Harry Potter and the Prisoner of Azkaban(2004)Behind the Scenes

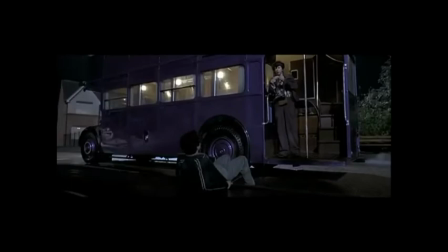(12:28) Expelliarmus!
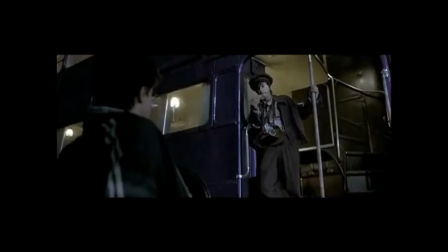(12:31) Welcome to the night bus. Emergency transport for a stranded witch or wizard.
The night bus was particularly interesting for us to actually achieve a bus of such height.
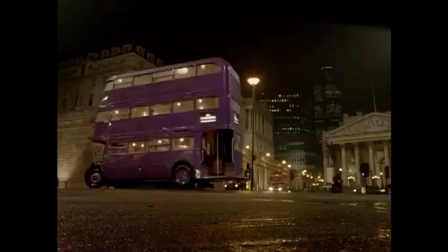(12:43)
We cut a bus in half, lifted it and then constructed the middle section.
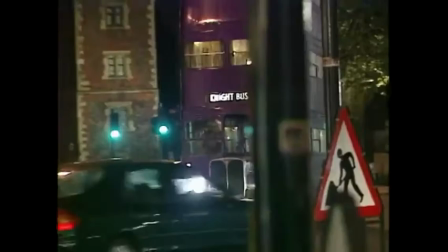(12:48)
It was found that a normal London bus was going to be too slow for the sequence.
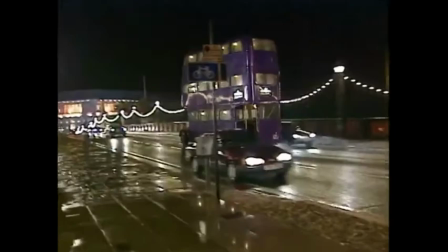(12:53)
So we obviously had to make a bus that could produce probably twice the speed.
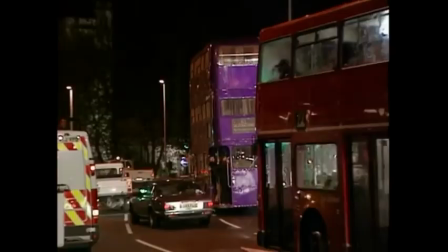(12:59)
the other thing is that every move that we made it was it was like a circus moving because where it was this whole entourage driving
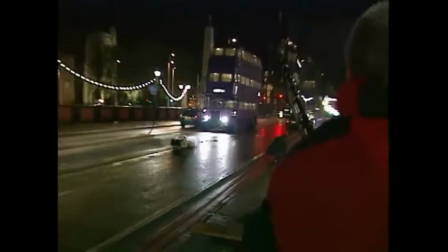(13:08)
all around London every time it goes around the corner and it rocks one way and then it rocks back the other they wanted everything in the bus to
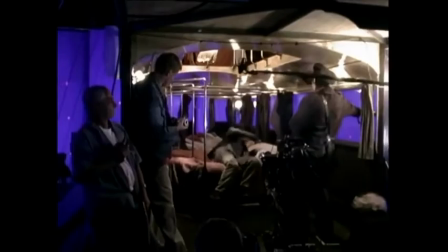(13:17)
to be rocky including the actors inside three two one go
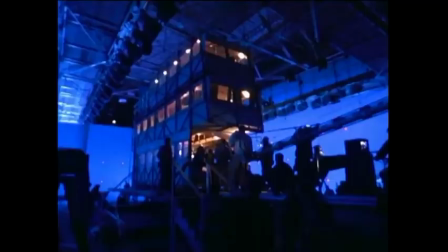(13:23)
we built an interior that was mounted on top of a hydraulically controlled motion base.
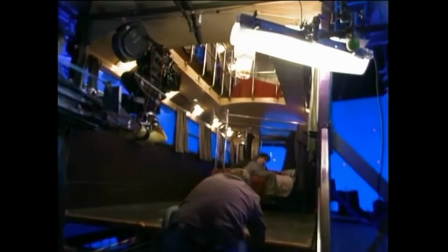(13:29)
This allows us to move the bus from side to side under controlled conditions. It just allows the unit to shoot inside and get the shots that you wouldn't be able to get out in the streets.
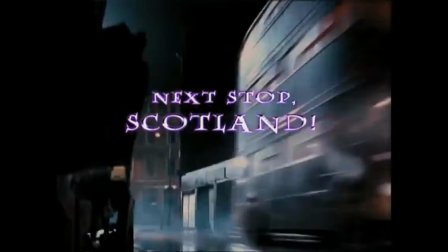(13:42) Come on, man, I have a pedicure at two. Hurry up!
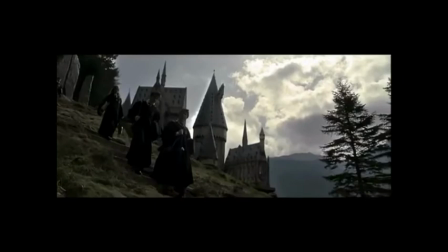(13:49)
I wanted Hogwarts and Scotland, where we shot, to have like a really a predominant
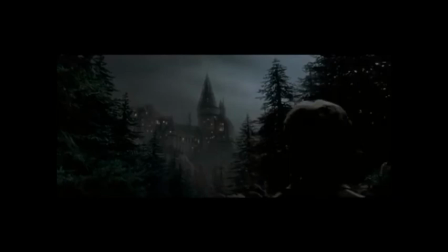(13:58)
So we would see the characters together with a very sharp and huge Hogwarts in the background or the really dramatic landscape of Scotland.
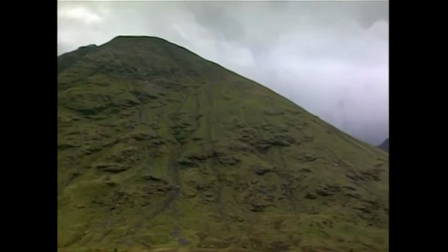(14:07)
It was decided that we would go to Scotland and me, because it's the month when the sun shines.
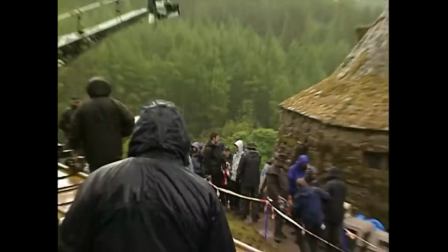(14:12)
They haven't had rain for the last 3,000 years, and it rained every day for 28 days.
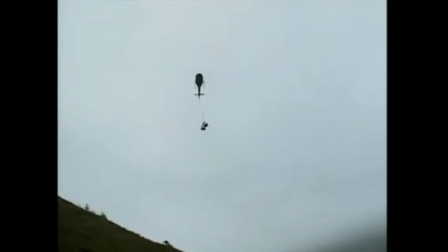(14:20)
Literally, the set would be washing out from under us. And at lunch, we'd have to have a helicopter dropping gravel...
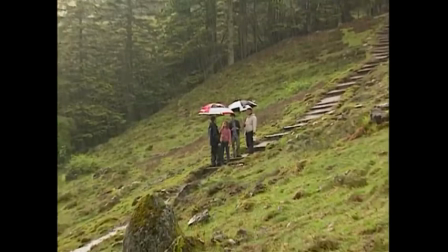(14:29)
...and have the crew put gravel back in underneath... ...to keep the dirt from washed out from the set.
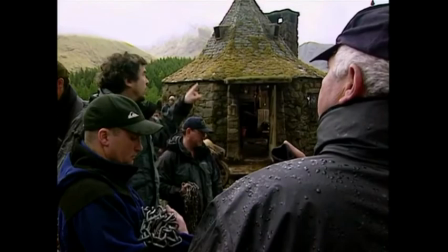(14:34)
And we'd bring everybody back up and try and work. I was concerned about, you know, what does this do to the look?
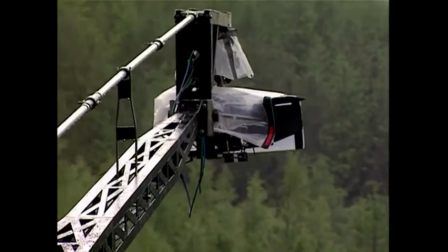(14:39)
Although Alfonso and Michael literally said that, you know, they felt like... ...it was the best look we could have actually come up with for the movie.
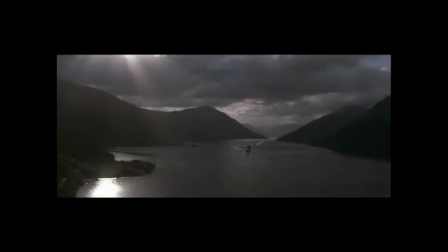(14:44)
It was phenomenal. We had this soft gray, overcast Scottish light, which dramatically for the story is brilliant.
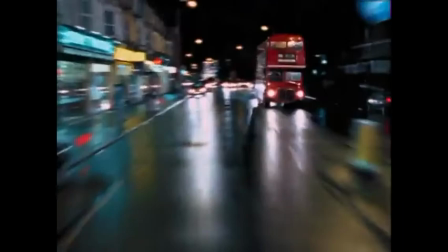(14:51)
No, it was a nightmare getting it, but worth it.
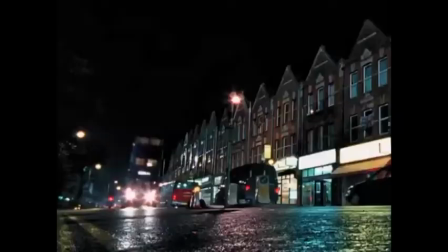(14:56) Yeah, this is a cool team. Yeah!
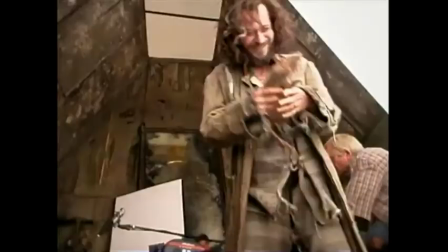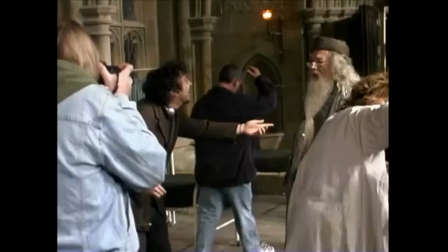(15:04)
The universe of Harry Potter. It's a universe that was very eloquent. So, I feel very comfortable to play in that universe.
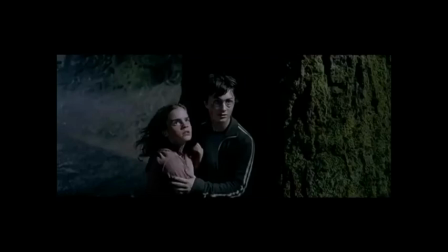(15:14)
Each day is an adventure, and you never tire of it. It's a great world to be a part of.
Woo!